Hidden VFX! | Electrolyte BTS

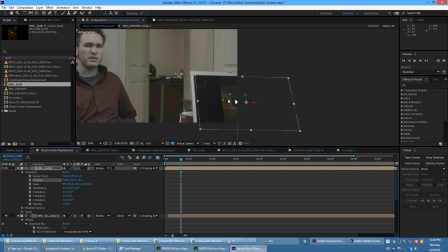(12:03)
So that way, any of the reflections, the lighter reflections on the screen would just show on top of it. So, and it worked out quite nicely. So, and one final touch is I just went in and added a basic Gaussian blur to
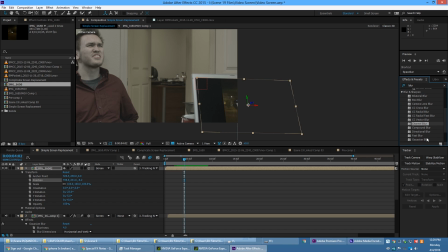(12:19)
it to fit with the depth of field that we currently had on the shot.
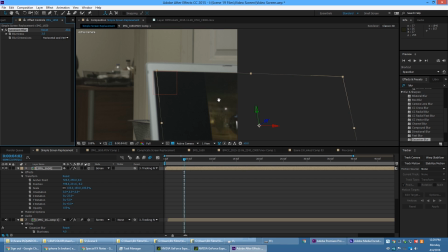(12:24)
So I believe 3 pixels was it? And that's really all I needed to help sell that shot. And so let's take off that rough one, and then this is the one that I ended up using.
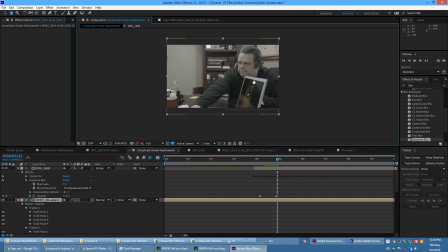(12:34)
So now for the complicated part. This was really tricky because this actually does move in 3D space.
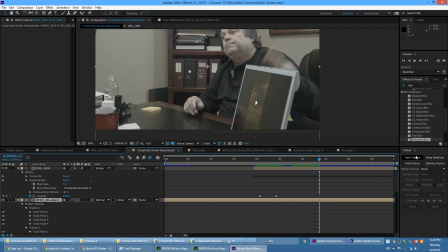(12:43)
And this one, I couldn't just track camera because, you know, the camera's not moving. It wouldn't have any perspective differentiation to detect any 3D objects. So I went in and I used the perspective corner pin tool.
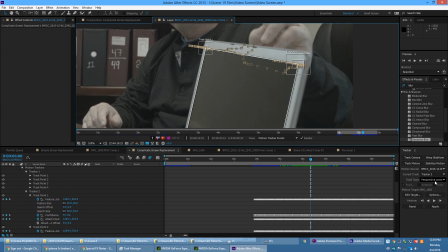(12:59)
So right here, these tracking points up here, so perspective corner pin is down in here and it gives you 4 tracking points.
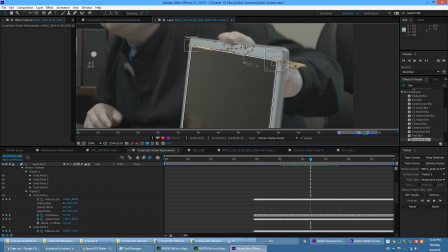(13:05)
And I was able to track each of the corners very easily.
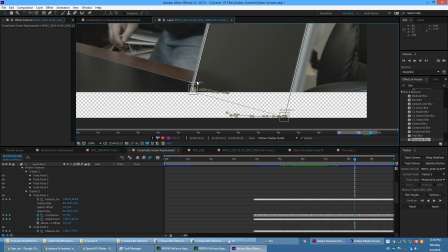(13:08)
But, unfortunately, a good chunk of the screen got cropped off because we were shooting this in 2.35.
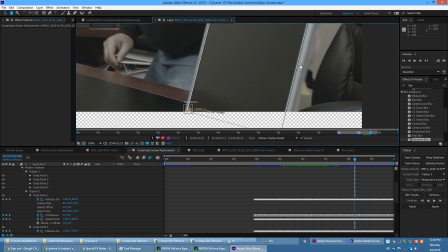(13:16)
And after I already started motion tracking, I was like, oh, if I had just brought in the original file,
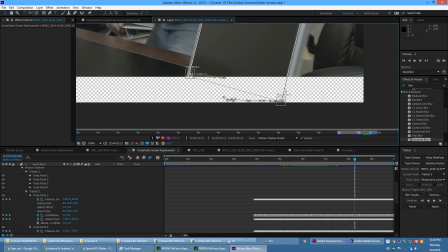(13:20)
which is in 16:9, I would have been able to track all of this, but I was halfway through it,
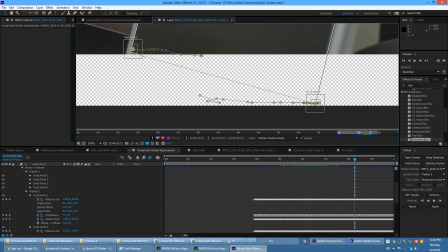(13:25)
and I was like, well, this section of the video, this corner of the screen was probably cut off anyway, so I was going to have to go through it anyway.
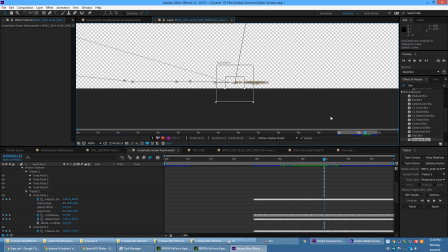(13:33)
So these tracking points, I had to go in manually and just guess where each frame lines up.
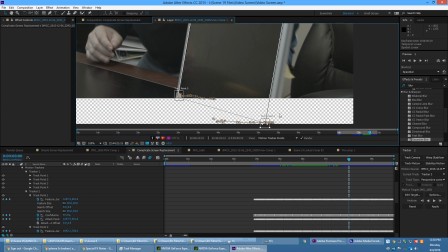(13:41)
And this is why the image slips a little bit on the screen. I had to guide this tracking point too. So that's a very important lesson that I learned, that if you're going to do any kind of screen replacement like this, or you know you're going to have to do it, is make sure that all 4 corners are in frame, because then you could just throw it into this perspective corner pin. Otherwise, you need to open up After Effects Mocha and mess with all that stuff there.
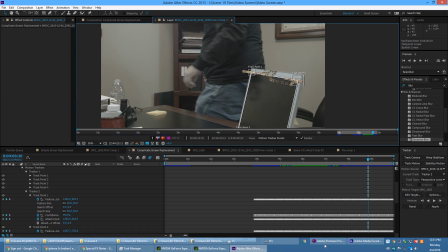(14:07)
But I was on the camera that was facing Sean over here.
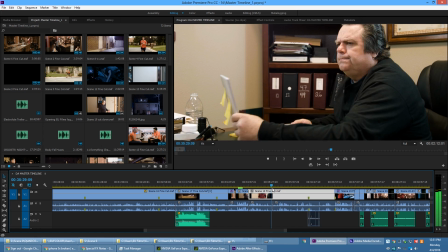(14:13)
So I was on this camera, and my assistant was on the other camera, so I wasn't aware of where it should be. If we had more crew, I could have set up an external monitor and analyzed both shots, and that would have been very helpful, because my whole goal is that it would just be enough off the frame that we couldn't tell what was on the screen until the shot that we needed to show
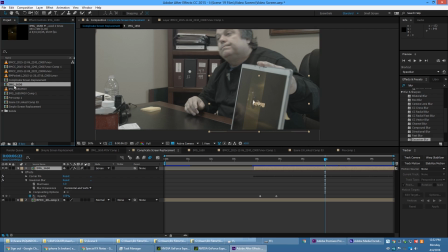(14:36)
it in, but it was clearly on the screen. So anyway, I then took the video clip down again and popped it on there and So I then, instead of taking this into a 3D layer, with the perspective corner pin tool,
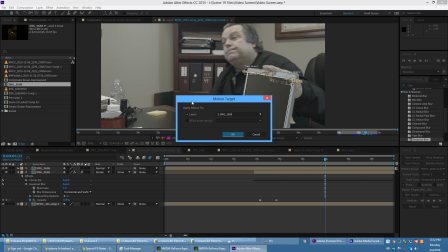(14:52)
I was able to just edit the target of the comp,
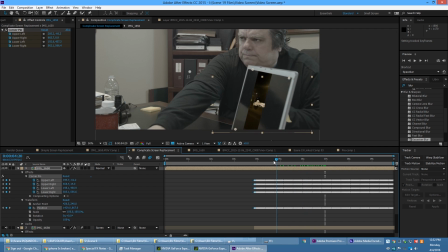(14:58)
and then apply it, and then it just sticks it right there on the screen. So the tracking points were a little bit off, but you can, and it slips a little bit,
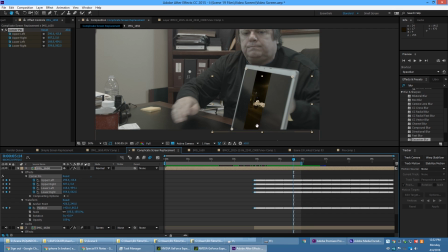(15:12)
and there, I got it right underneath the webcam, which is why I slid it over here on the left. But then come to think of it, the webcam may not have been centered, but it probably was. So the next thing to do was just to apply the screen blending mode again, so which worked very nicely because it was already kind of a dark video, and all the reflections showed up nicely on it.
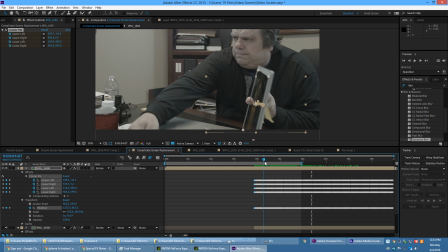(15:32)
And then, of course, just adding a Gaussian blur. So the tedious part was applying the motion tracking from the perspective tool and the perspective corner pin tool in the motion tracker. So, but, oh, and then one last touch that I did is about right here.
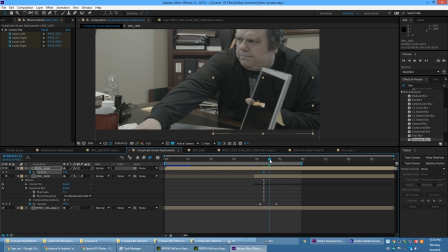(15:51)
I went into the transparency, brought it all the way down, and then had it fade in as it comes in. So it actually looks like, you know, you just can't see anything from that angle until it gets closer.